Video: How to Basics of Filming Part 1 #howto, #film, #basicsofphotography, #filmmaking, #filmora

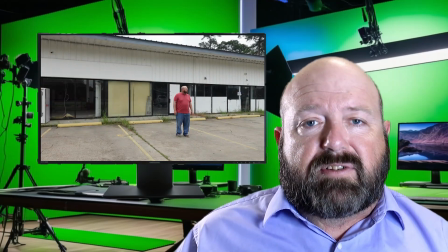(4:08)
This is a shot that frames the subject from a distance, showing the entire body of the person or the subject,
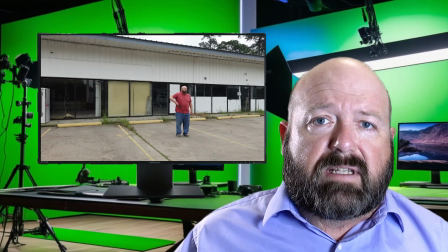(4:16)
and it's also wide enough that it's showing enough of the surrounding area. It's showing a lot of the surrounding area. Now, the purpose of this is to establish the setting or context of the scene.
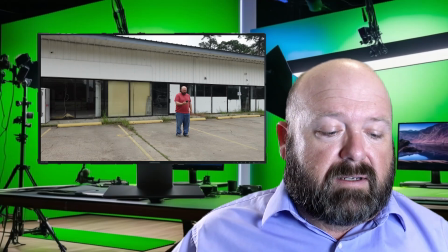(4:30)
It shows the relationship between the character and their environment, and it conveys scale,
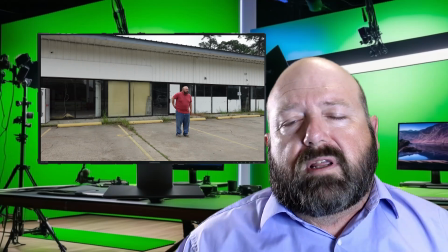(4:36)
isolation, and enormity of a situation. One of the main uses for a wide shot is to establish the scene.
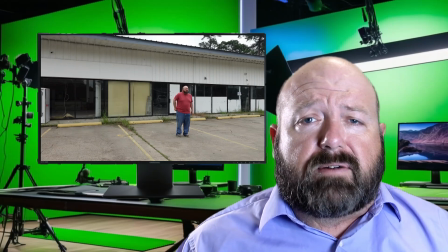(4:44)
It establishes where your character's at, where your subject matter's at.
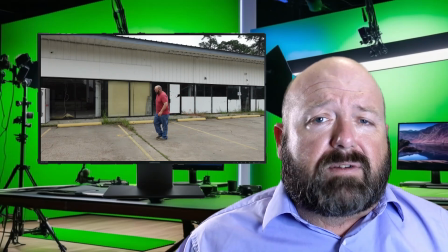(4:49)
It's establishing what they're doing. It can also be used in action sequences where there's multiple characters.
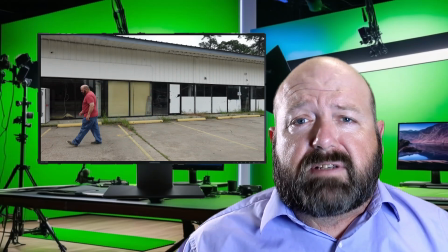(4:57)
So you don't really want to miss anything. You don't want to miss a movement. So you're showing the full character. And because there's multiple, you got to go even wider to make sure that you can capture both of the subjects or all of the subjects, depending on how many characters or subjects are in your frame.
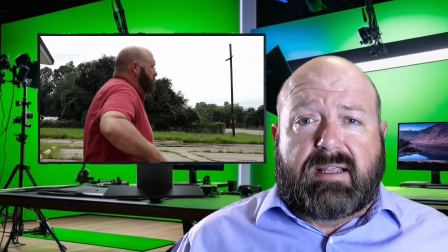(5:16)
The second shot is a medium shot, and it frames the subject from about the waist up,
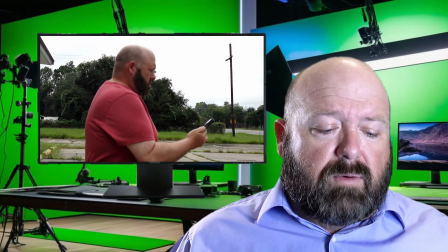(5:22)
focusing more on the character while still including some of the background. Now, the purpose is a balanced focus between the subject and their environment,
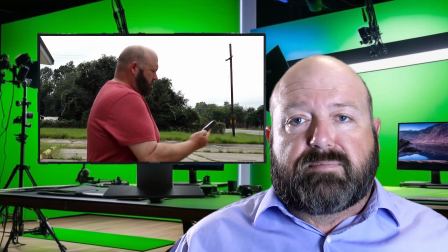(5:32)
provides more detail on the character's body language and interactions,
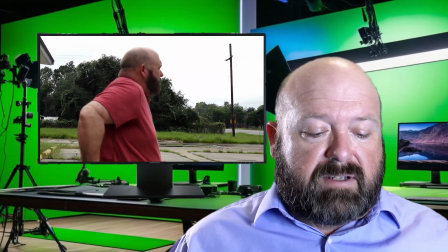(5:36)
and useful for dialogue scenes where the setting is still relevant.
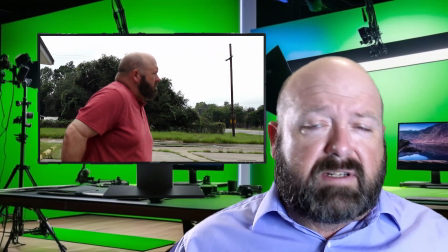(5:41)
You may also want to use it in scenes that show facial expression as well as the background and keeping it in context.
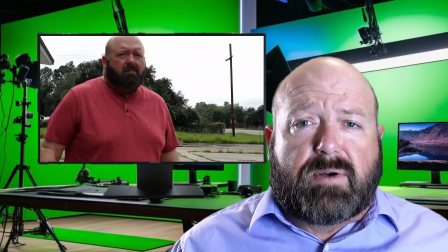(5:49)
So the medium shot is also good for showing some action as far as
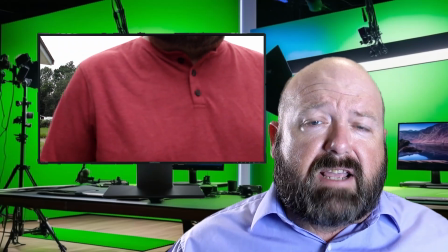(5:54)
with a character that is using hand movements or hand gestures.
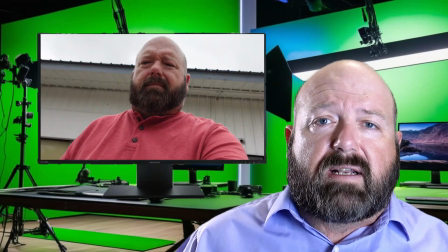(5:59)
The third shot is a close-up.
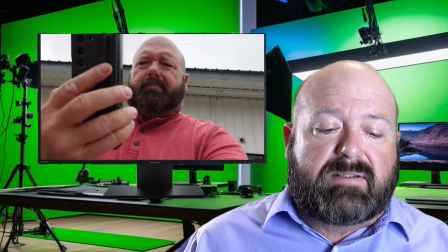(6:01)
You're framing the subject's face or a specific detail like hands or an object, tightly filling the screen with that part of the subject.
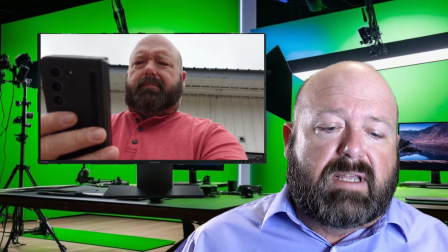(6:10)
So whatever subject you're using, if it's a person or a product,
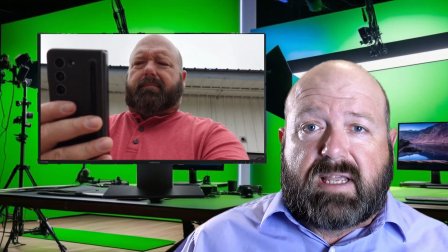(6:13)
you're filling the entire screen with like the person's face or a detail of whatever product you are showing.
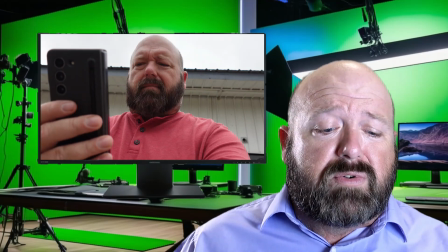(6:22)
Now the purpose is it's going to highlight emotion, expressions, and important details.
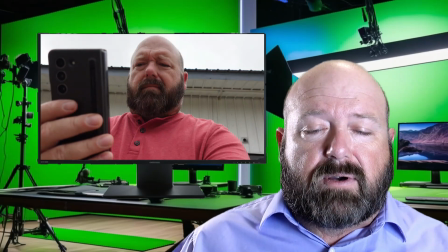(6:27)
It creates an intimacy or intensity, drawing the viewer's focus directly to the subject.
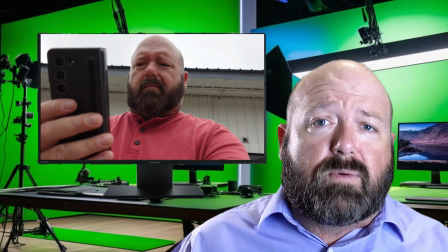(6:33)
It emphasizes the key moment or objects in a narrative,
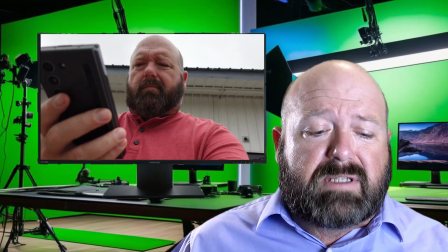(6:38)
and you're going to use it for emotional or pivotal moments where the character's facial expression are crucial.
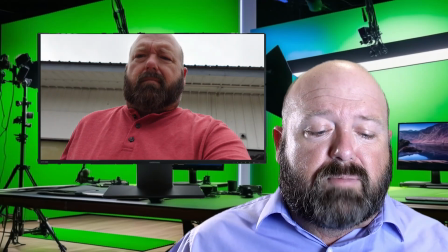(6:46)
You also use it to draw attention to an important detail like a hand gesture,
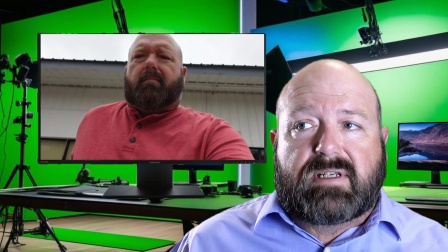(6:51)
an object, or a reaction, or a product logo.
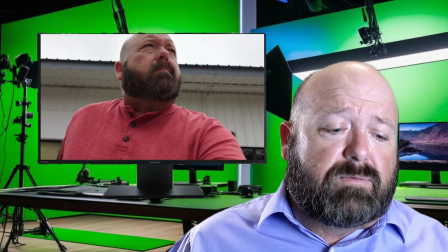(6:56)
Something to that effect is one of the reasons that you'll use a close-up.
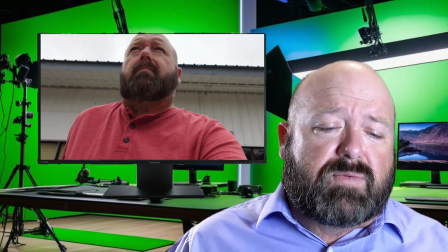(7:00)
You also create a connection between the character and the audience. So in the next video, we're going to go over the shot progression, meaning going from one shot to the next shot, telling a story. And then we'll also talk about overlapping action. Hit that subscribe button, like button, and leave a comment and let me know what your thoughts are on what you want to try to accomplish in your video journey. I'd love to hear some feedback from you, and I'd love to actually have a discussion on what it is you like about video and what you like about filming. So go ahead and leave that comment below, and until next time, get out there and start creating.